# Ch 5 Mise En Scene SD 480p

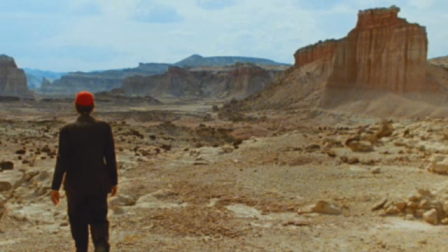(0:03)
The phrase mise en scène literally means staging or putting on an action or a scene.
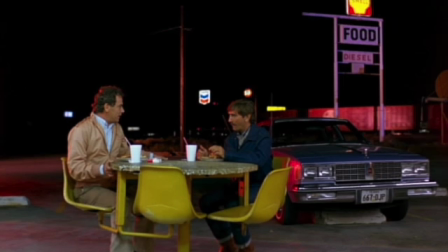(0:09)
One of the most important elements of mise en scène is shot composition, which is defined as the organization,
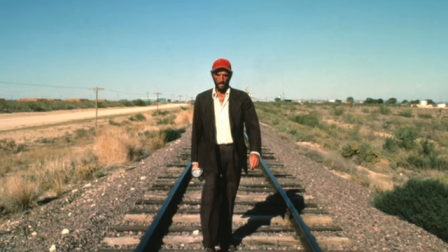(0:15)
distribution, and general relationship of objects and figures, as well as light, shade, line, and movement within the frame.
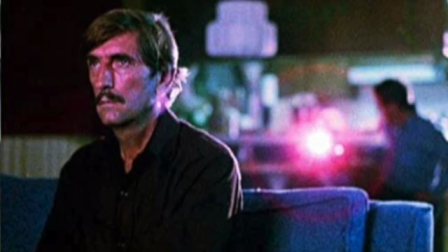(0:23)
This kind of photographic composition is used to alter the viewer's interpretation of the themes and moods present in the film.
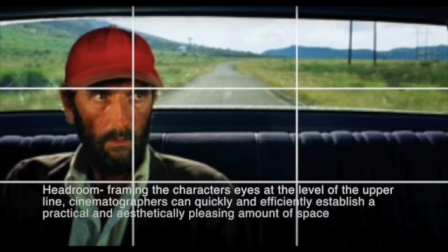(0:31)
One of the techniques that directors tend to use is known as the rule of thirds, which essentially breaks every frame into 3 vertical and 3 horizontal sections, creating a grid. This adds depth and dynamics to each shot that it is applied to.
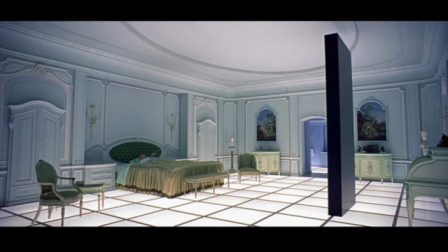(0:49)
This technique has been used in countless works of film, but one of the most notable examples is in the film Paris, Texas.
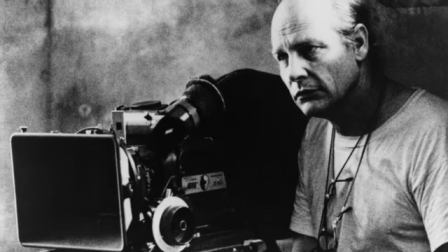(0:57)
Director Wim Wenders and his cinematographer Robbie Muller pioneered the concept of a road trip movie throughout the 60s and 70s,
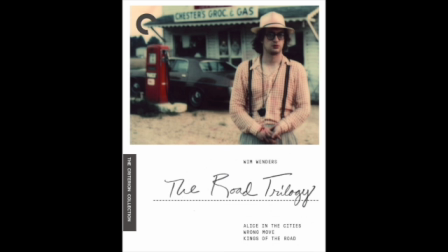(1:05)
with films such as Kings of the Road, Wrong Move, and Alice in the Cities at the forefront. It wasn't until 1984 that the two artists were able to release their magnum opus, Paris, Texas.
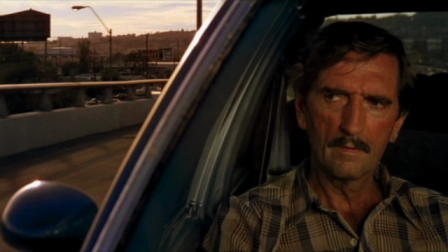(1:19)
Wenders and Muller are experts at utilizing both closed and open compositional shots. One scene that stands out in particular is the scene where Travis is in the car with his brother Walt. Here, the director uses a technique known as compositional stress,
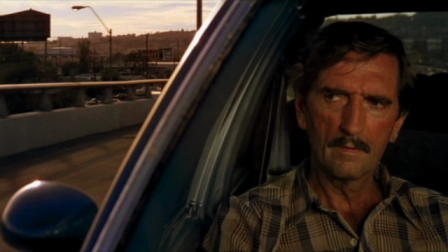(1:34)
which only occurs when we, the viewer, feel that a character is on the wrong side of the frame. This is due to the fact that the director is intentionally breaking the rule of thirds and thus denies the viewer's expectation of a balanced composition.
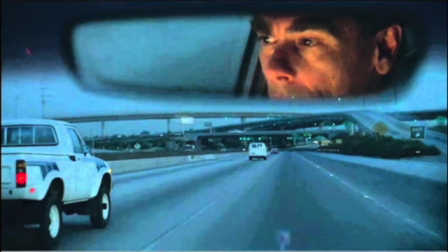(1:48)
In this case, Travis should be on the left, because the context tells us that we want open framing.
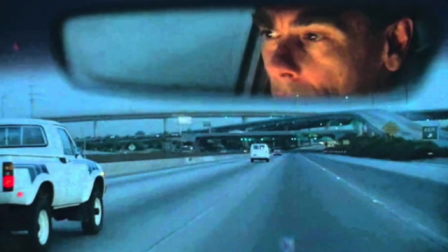(1:54)
We know that his brother Walt is a significant part of the scene, so we want there to be space to the right of him where his brother is driving.
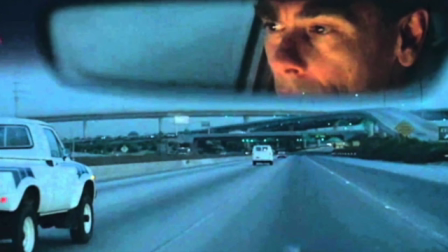(2:02)
Even if we don't see him, open framing would include him in the scene, inviting us to anticipate the space he inhabits.
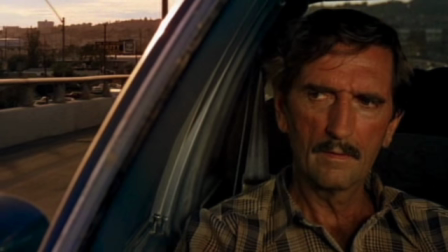(2:09)
This composition pushes Walt out of the frame and traps Travis as he gazes out the window away from his brother.
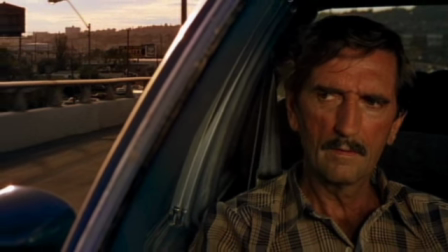(2:15)
The scene uses shot-reverse shot to the same composition on Walt's side of the car to further stage a sense of disconnect between the brothers.
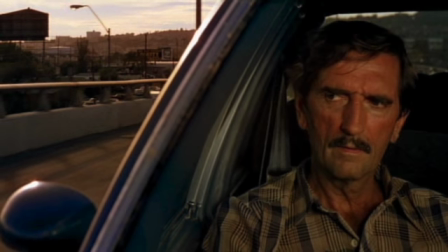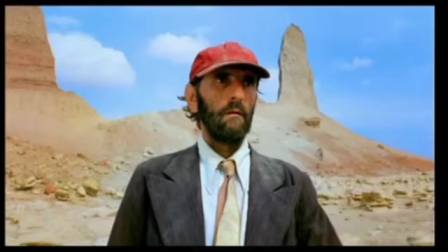(2:30)
But wait, you might be asking, what role does the use of color play in the context of the narrative?
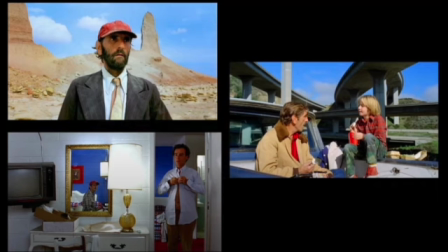(2:37)
The colors of red, white, and blue are a consistent color scheme, representing the colors of America, society, unity, and the American dream.
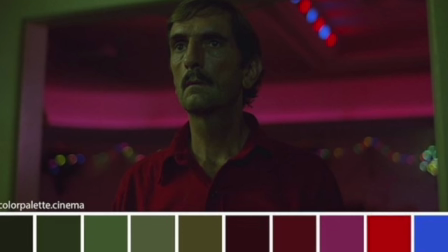(2:46)
Contrasting this is the color green, which symbolizes the brokenness along with the inevitability of hardships in life.
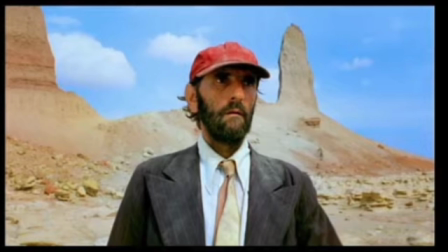(2:53)
In one of the first few opening shots, the viewer is presented with the red, white, and blue color scheme, which in this case represents Travis's dream of owning land.
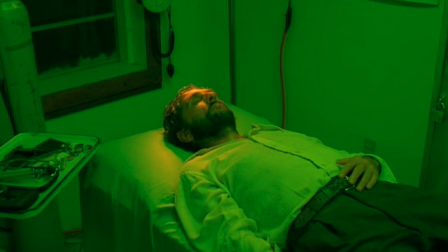(3:02)
In the scene at the doctor's office, the intense shades of green represent how Travis feels when he accepts the terms of his reality.
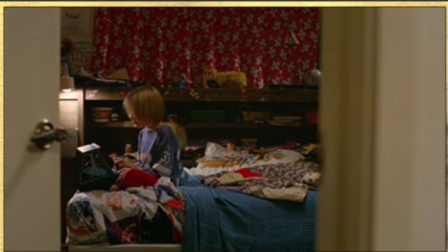(3:10)
He is broken and alone. As Travis acclimates back to regular American society, the patterns of red, white,
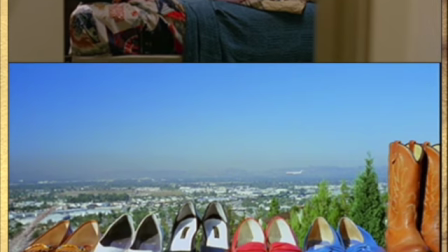(3:17)
and blue envelops the screen completely, which in turn causes an even greater sense of contrast from the hues of green.
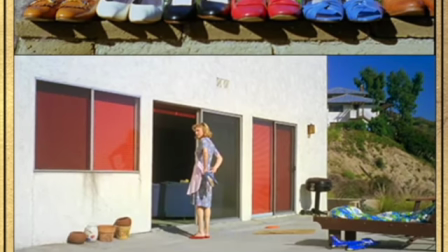(3:28)
Thank you for watching.